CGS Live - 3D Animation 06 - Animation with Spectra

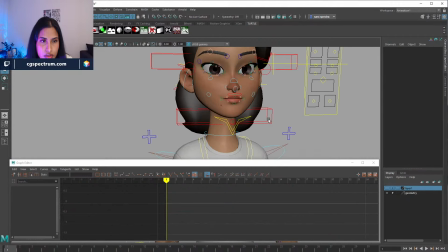1542s
So before we have seen the eyes were doing kind of
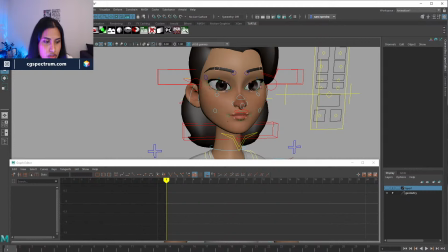1547s
squinty eyes, and now we kind of make them into neutral. And then we kind of let it lead. Now it has more personality to it. Before it was very robotic, like eyes doing nothing.
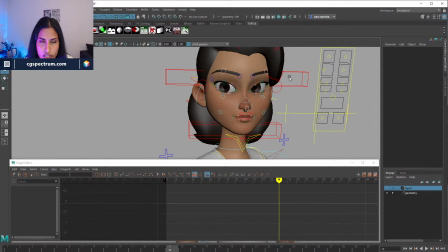1563s
So that's good. And I just want a little bit white space. So let's push the eye.
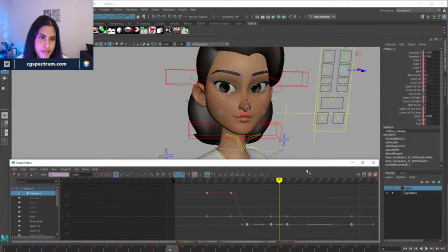1578s
Be time.
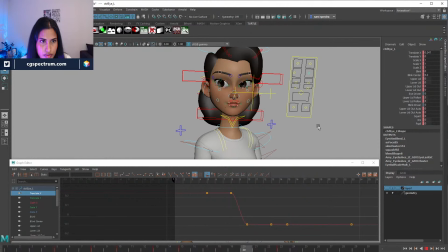Usually the character should have the both pupils working together.
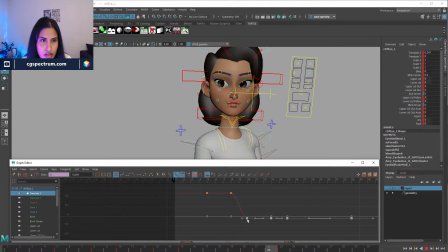1611s
But in this case, like, I don't know, this rig isn't doing that, but never mind, we can still do this. Do you work on the Far Cry 6 cinematics that was released, or do you work on the in-game character?
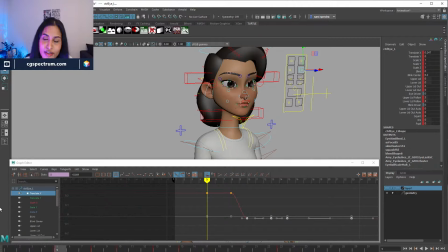1627s
I'm actually working in between, which is not in-game. I mean, it's kind of in-game. I wouldn't call it a gameplay nor cinematics. It's a special feature. It's
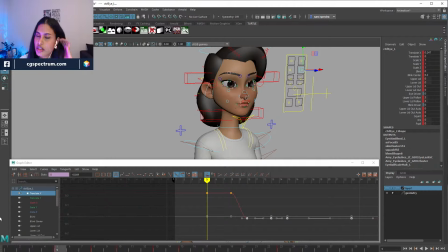1644s
very similar to the cinematic side, where you go in the game, you go to the character and you kind of interact. So that's the feature or the mode I'm working in. So you can call it in-game cinematic mode.
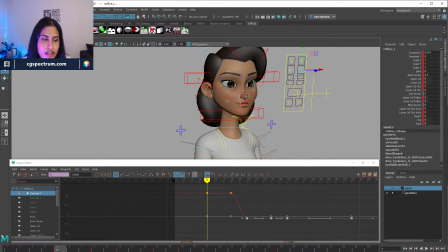1664s
Yeah, but it's not a gameplay. I don't do any STPs or takedowns.
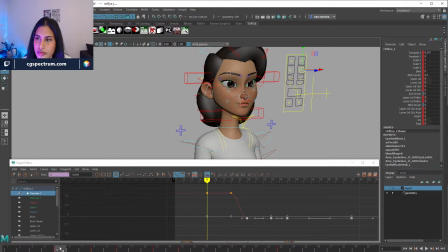Thanks, Big Club. You know what? Let me put this
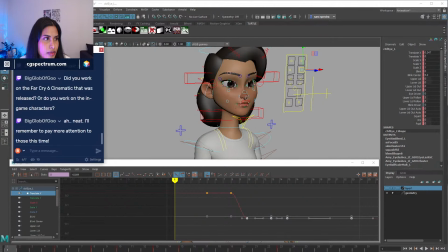1699s
over here.
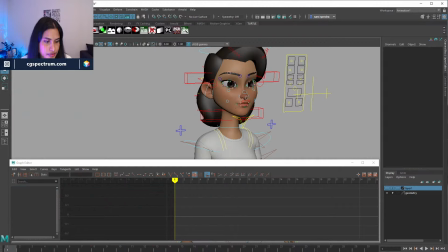1706s
Oh god.
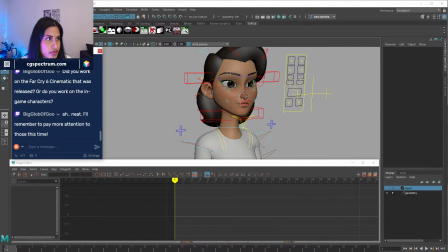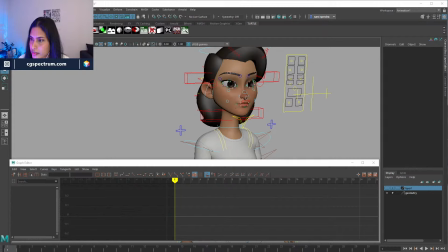I can't make it work to stay on top, so I put it on the side. Okay.
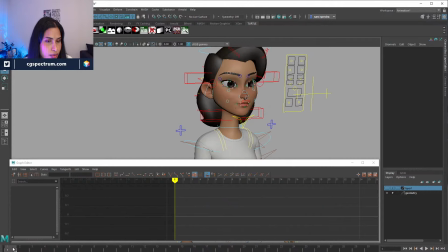1743s
Alright, so where do we take this? Working fine right now, as it is. So let's kind of
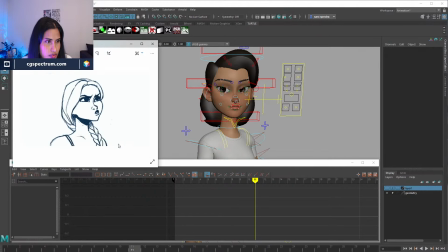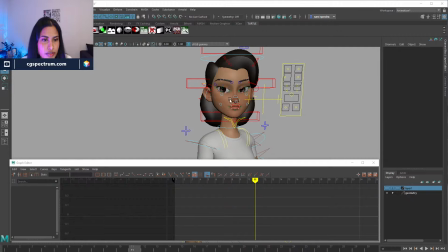1765s
this is more angry. Let me see. Let me first do a little bit of
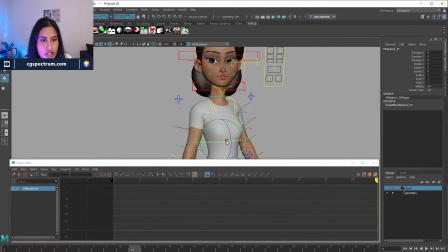1775s
torso movement so we know that it's not just the head but the body moving.